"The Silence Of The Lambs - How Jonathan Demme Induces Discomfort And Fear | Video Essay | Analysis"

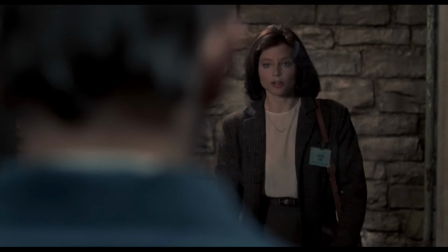[8:16]
That is, to induce discomfort in Clarice and the audience. Like this scene, where Lecter asks Clarice to show her credentials.
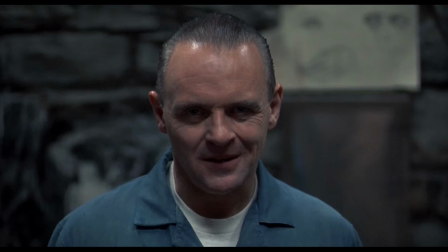[8:29] Closer, please.
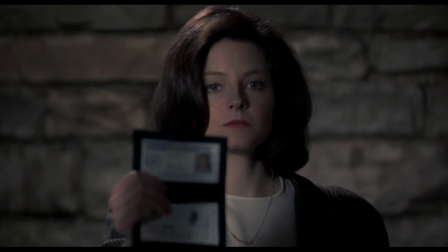[8:33] Closer.
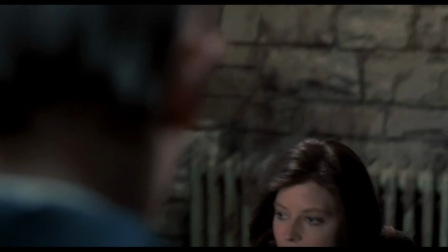Now, after she takes her seat, most of the shots of Lecter are close-ups, directly staring at the camera and speaking to Clarice.
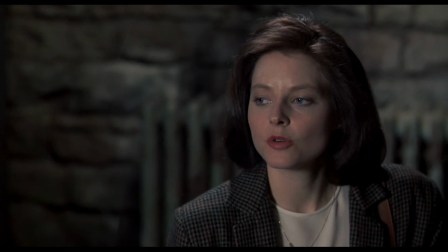[8:55]
And the short reverse shot between Hannibal and Clarice consists of close-ups and medium close-ups which remain dominant throughout the scene.
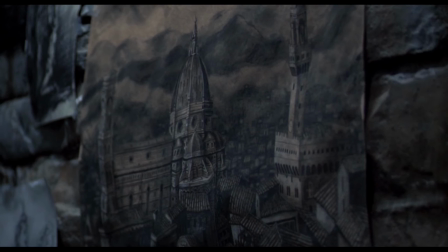[9:03]
The shots change to medium close-ups of Clarice or long shot of Hannibal only when she tries to divert the topic or the level of discomfort is low.
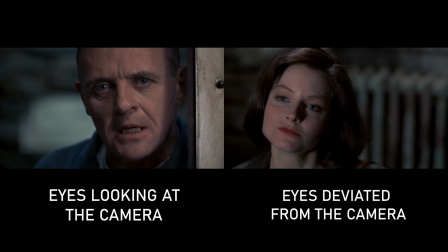[9:11]
Jonathan Demme does the same thing here as well. While Lecter looks at the camera, Clarice does not look at the camera.
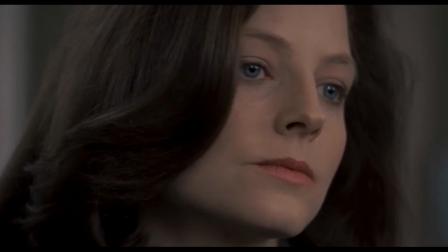[9:18]
Not only this scene, but these techniques are used throughout the movie to make the audience step into the shoes of Clarice Starling.
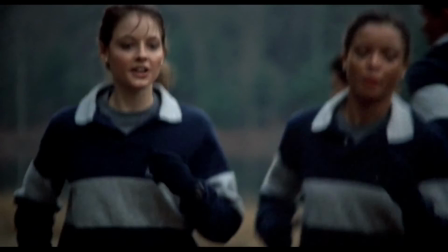[9:25]
She goes through various circumstances where she is treated by men as objects or a mean of sexual desires, and the makers,
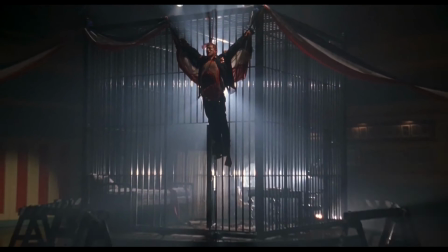[9:32]
through the use of good dialogues, cinematography, sound, and music, are able to bring life to the characters.
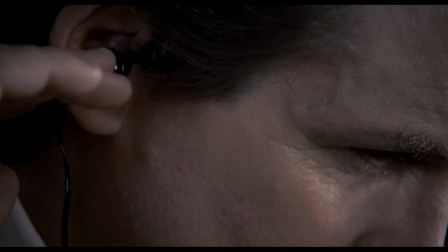[9:39]
The audience, regardless of gender, is able to feel that.
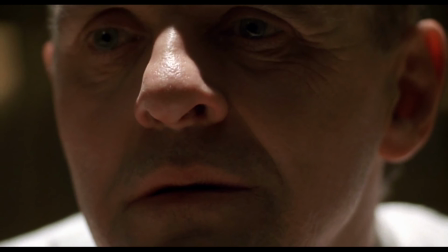[9:42]
And if the audience is able to feel what the character feels, the film can be declared successful without any second thoughts.
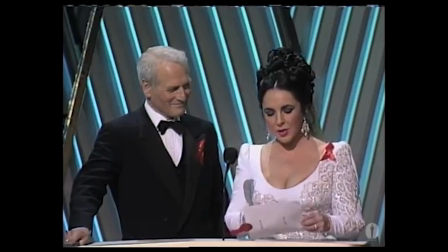[9:49] And the Oscar goes to the silence of the lambs.